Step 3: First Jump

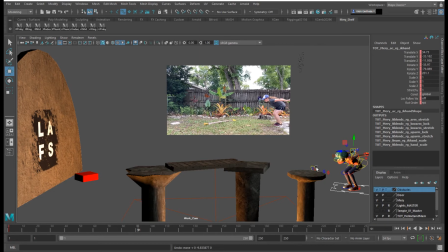25:06 in the camera that you're using so you can make sure that the action is very clear for the audience. Otherwise, things will be lost and a little confusing for them to see within that animation.
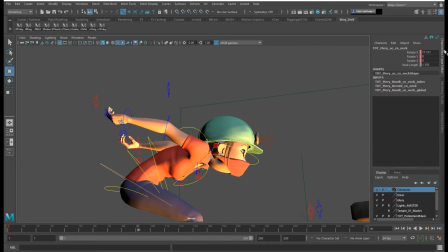25:23 I am also going to, I'm going to zero out this neck because I feel like that's a little strong.
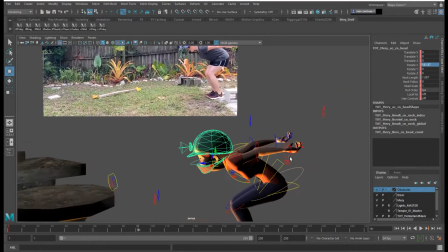25:31 And I'm going to put that head rotated down.
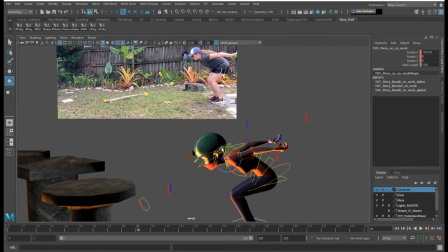25:39 I'm going to rotate that neck up again.
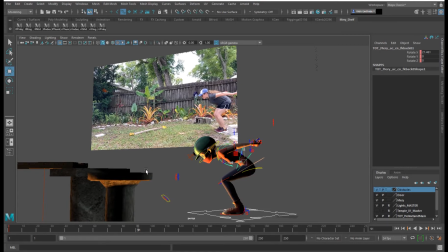25:44 And now I'm going to rotate that spine up just a little bit so then the head's not looking below where it's planning to jump.
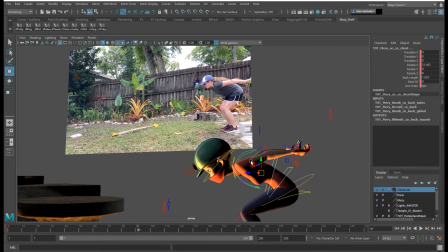That looks a little better. That makes more sense. Then I can tilt the head a little bit more. The light helps you as well. She has a light on her helmet, so if you're trying to figure out
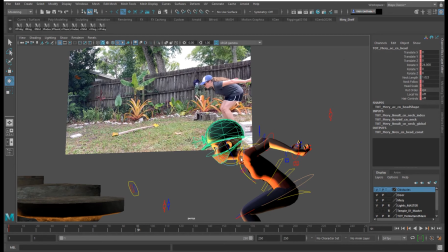26:11 where the eyes are kind of pointing, the light is directing that information.
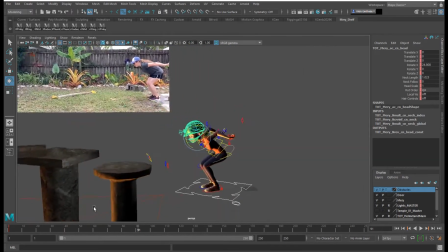26:17 I have this on at 6, I think, right now. No.
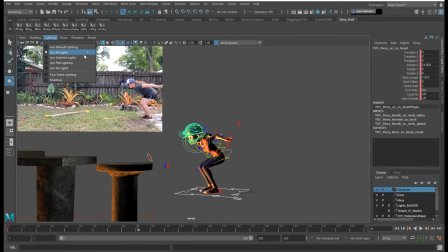26:24 I have it on at 7. That's all lights. So if you go to lighting, use all lights. So that's why I can see the light on the helmet.
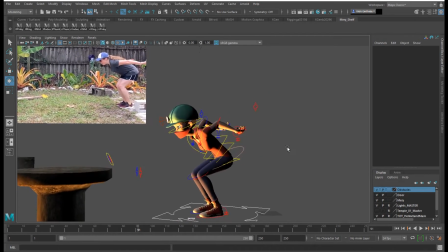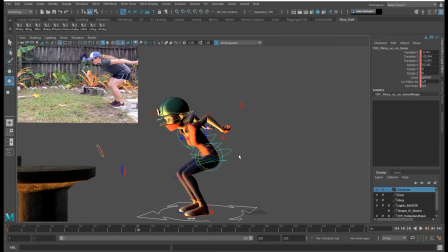26:37 I'm bending the cog back, and I'm going to bend that spine again just to get that squash that I'm looking for, but also have her eyes directed to the pillar.
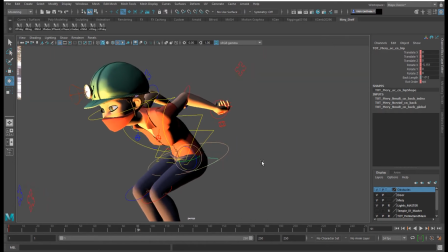26:54 I don't like what's going on here because it feels like the shirt is really
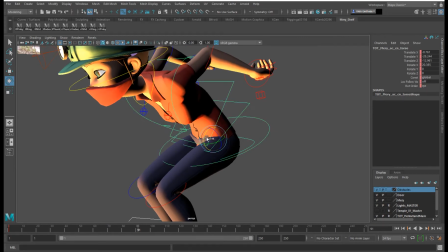26:59 indenting into the body, so I think I have the spine maybe down too far. So I'm looking at all aspects. I might try something and then realize this isn't really working now. I'm going to zero out this hip for a sec and then
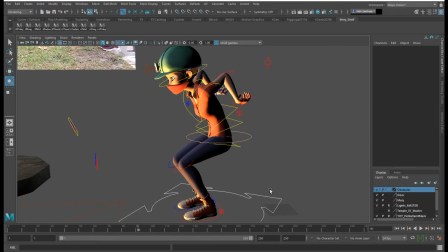27:24 there we go. So I rotated that cog back again. It wasn't working how I had it.
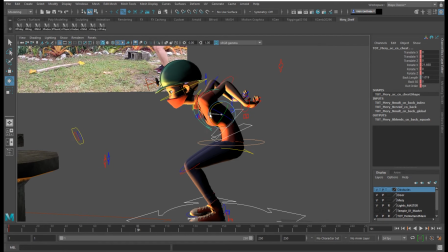27:32 I'm going to bring this spine back down.
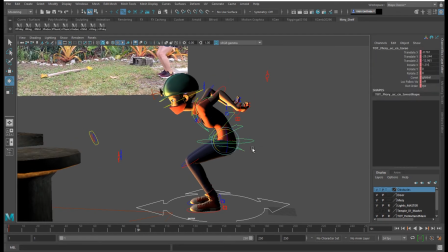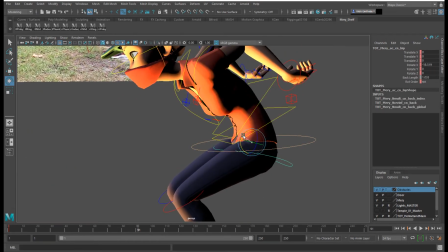27:44 All right. So since I translated that cog up a little bit, that helped it.
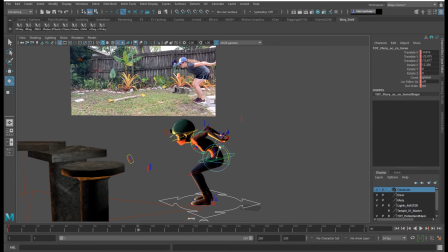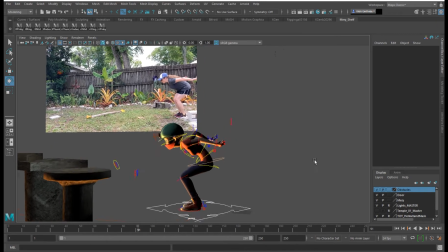27:57 Kind of want those fingers to be a little bit looser, like they're pointing back.
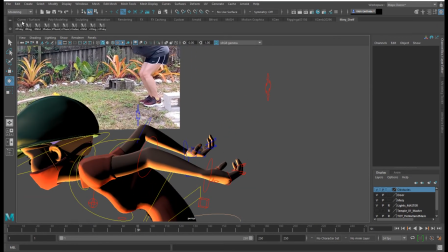28:03 So on the left pinky,
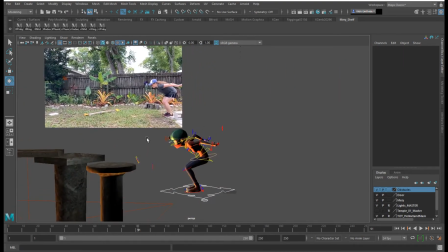28:12 I'm going to set a key for what I have right now. I'm going to select everything and then unselect that move all, key it, and I'm going to go ahead and save real quick so it doesn't crash on me.
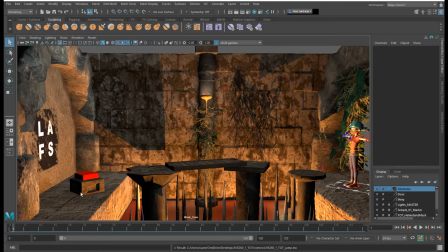28:27 All right, well, my Maya crashed and I had to go through some processes to uninstall some things, and now we're back to square one. So let me hurry up and get back to where we're at. I think it's good to show you that yes, Maya crashes and sometimes it's a pain.
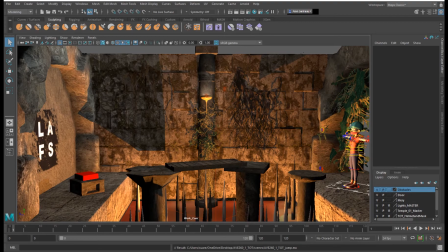28:46 And now I have to go through the process of redoing everything.